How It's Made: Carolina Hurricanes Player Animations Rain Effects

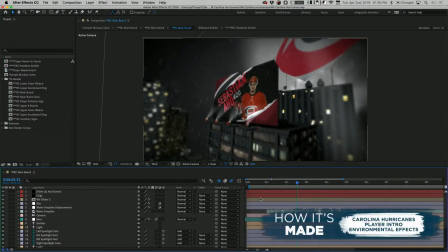Hey everyone, welcome to another edition of How It's Made here at PEG. Today we're going to be looking at an effect we recently did for the Carolina Hurricanes. This was for their player headshots, and the idea was that we were going to be seeing a billboard on a very rainy day, or you could say, in the middle of a hurricane would be a good example.
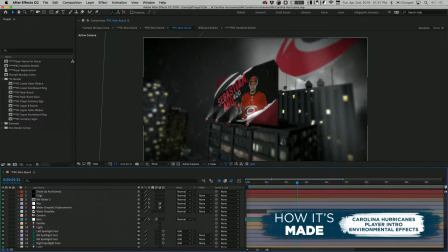During this rainy day, the idea is that you would not only be seeing rain that is reflected throughout the actual headshot, and throughout the 3D movement in the scene, but also on the screen as if it was a camera lens. I'll show you a little bit about how we did that, and yeah, let's check it out.
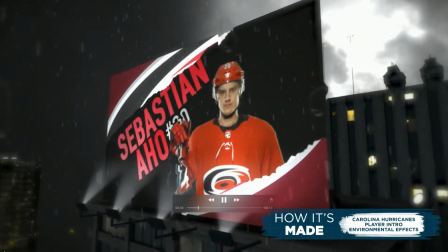So this is our finished product here.
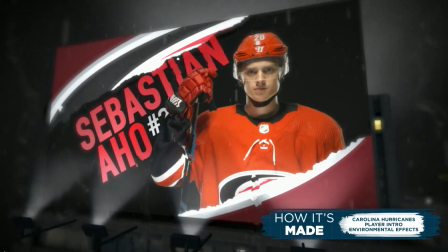As you can see, we have some rain going in the entire surrounding area, as well as these nice water droplet effects on the screen.
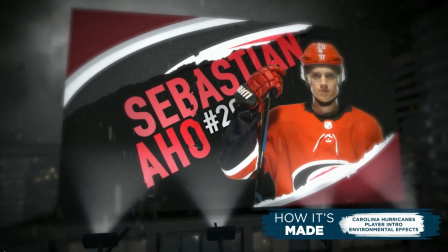Really kind of looks like this 3D camera we have here really is in the middle of a storm.
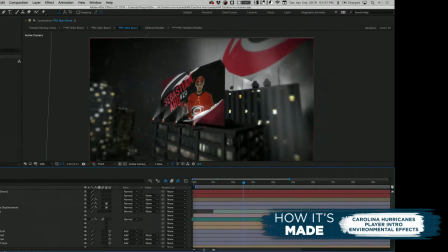And yeah, and this will loop back. Great. Now, let's just take a quick look at how we did this in After Effects.
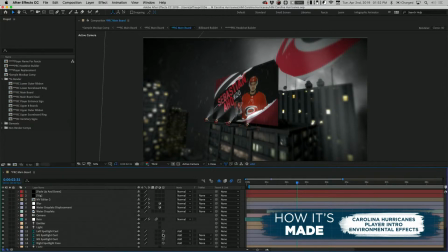This is one of those effects that actually might, at first look harder than it really is to do. Part of it's easy, I guess I should say, and part of it's hard. So let's look first at the actual water droplets. This is the easier of the two with one little caveat.
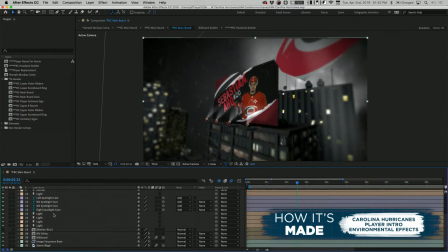So this water droplet is basically just here as a layer in After Effects, like a lot of 3D bales and animations we do. This was made in Cinema 4D, and then some of the finishing and post-processing work was done in Adobe After Effects. That's pretty standard for, I would say, nearly any Cinema 4D animation, setup, what have you.
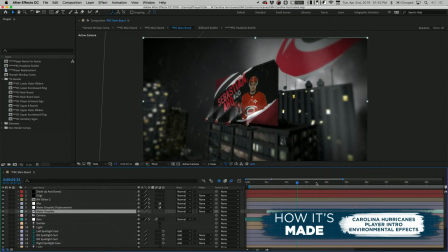You just get a lot more control in After Effects, so that's what you see here. So you'll see sort of towards the bottom here, that's our actual image sequence.
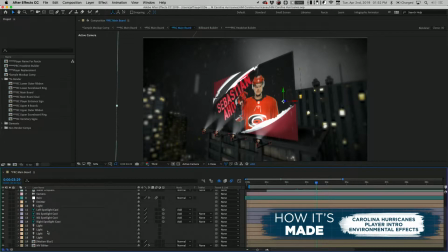And then we have all of the camera and light data, and a lot of these light flares and effects and everything are done in After Effects. So let's take a look at the actual water droplets. The water droplets themselves are actually just a movie file.
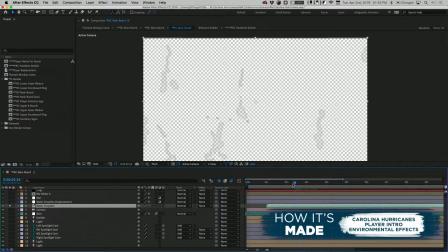And you'll see what these are, might be a little hard to see on the screen, is some gray cloudy images that have a little bit of feathering around the outside edge. Now what these are doing is they're providing just some contrast against an alpha, transparent background.
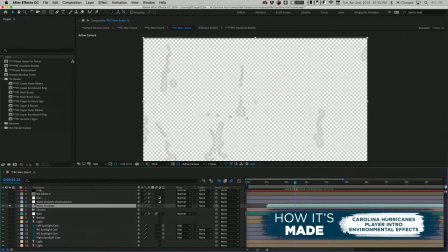And we're going to need that because that's kind of what water does. It obscures a little bit of light and it makes it just a hair darker.
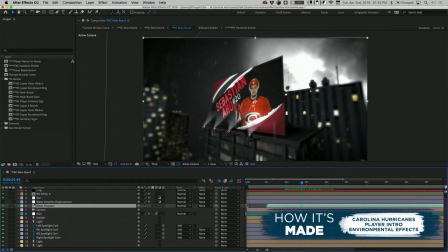But this alone is not going to sell our scene. I mean, it's a decent start in terms of it does look better than without them.
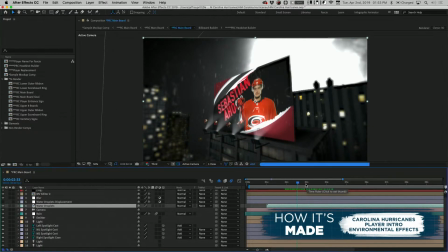But you're not going to get some of that nice wrapping that you saw on the actual finished product.
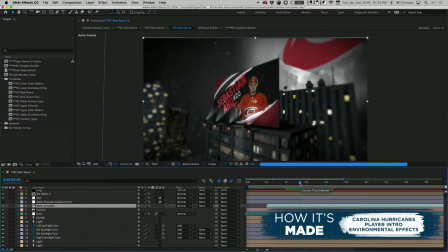To do that, we're going to add another layer. And this is admittedly a little hard to look at in real time because it is such an intensive scene.
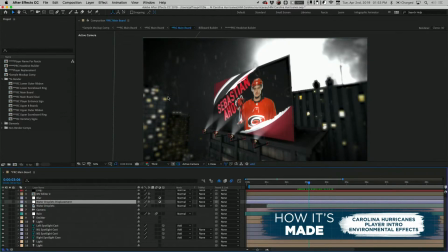If we go to this other layer, water droplets displacement here, what this is doing is this is utilizing an effect called a displacement map. And what that's looking at is looking at the dark values of another layer in the scene.
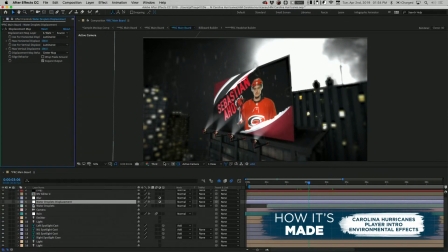In this case, we're utilizing water droplets, that movie file. And it's going to work as an adjustment layer, so on everything below it. And that's going to really sell the rest of the scene in terms of that little wrapping effect you'll see that just comes into play when we turn this on. That really wraps that light just like it would if you accidentally had water on your camera lens.
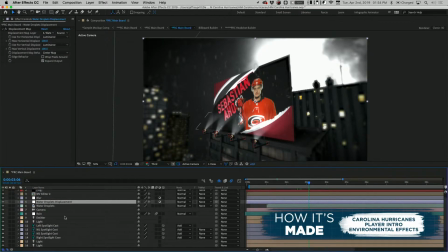So that's the actual camera lens element. Now, in terms of the rain, that one's a little trickier.
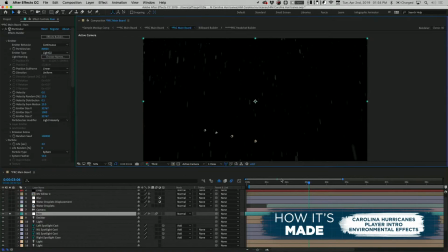We're utilizing a plugin here called Trapcode Particular. And what this is doing is it's generating rain basically as we move throughout the scene. Now, you might be wondering, well, why is it important that we use Particular to do rain versus just downloading a rain file from a stock footage website, what have you?
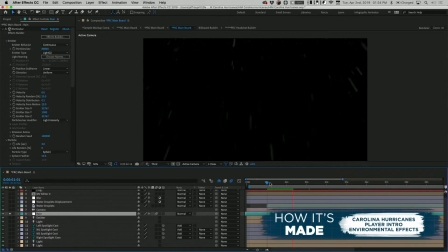Well, the main reason we do that is because it's pretty well exclusively for the fact that it reacts to the camera system correctly. So what we do is we take actual camera file out of Cinema 4D, a camera reference image, and we utilize that to then bring into After Effects. You'll see that's right here, camera.
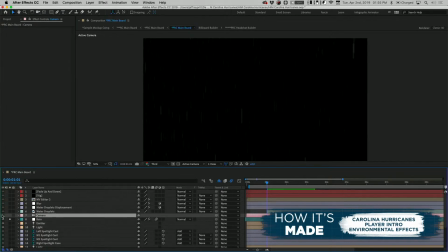And this camera is what Particular is ultimately using as a reference point.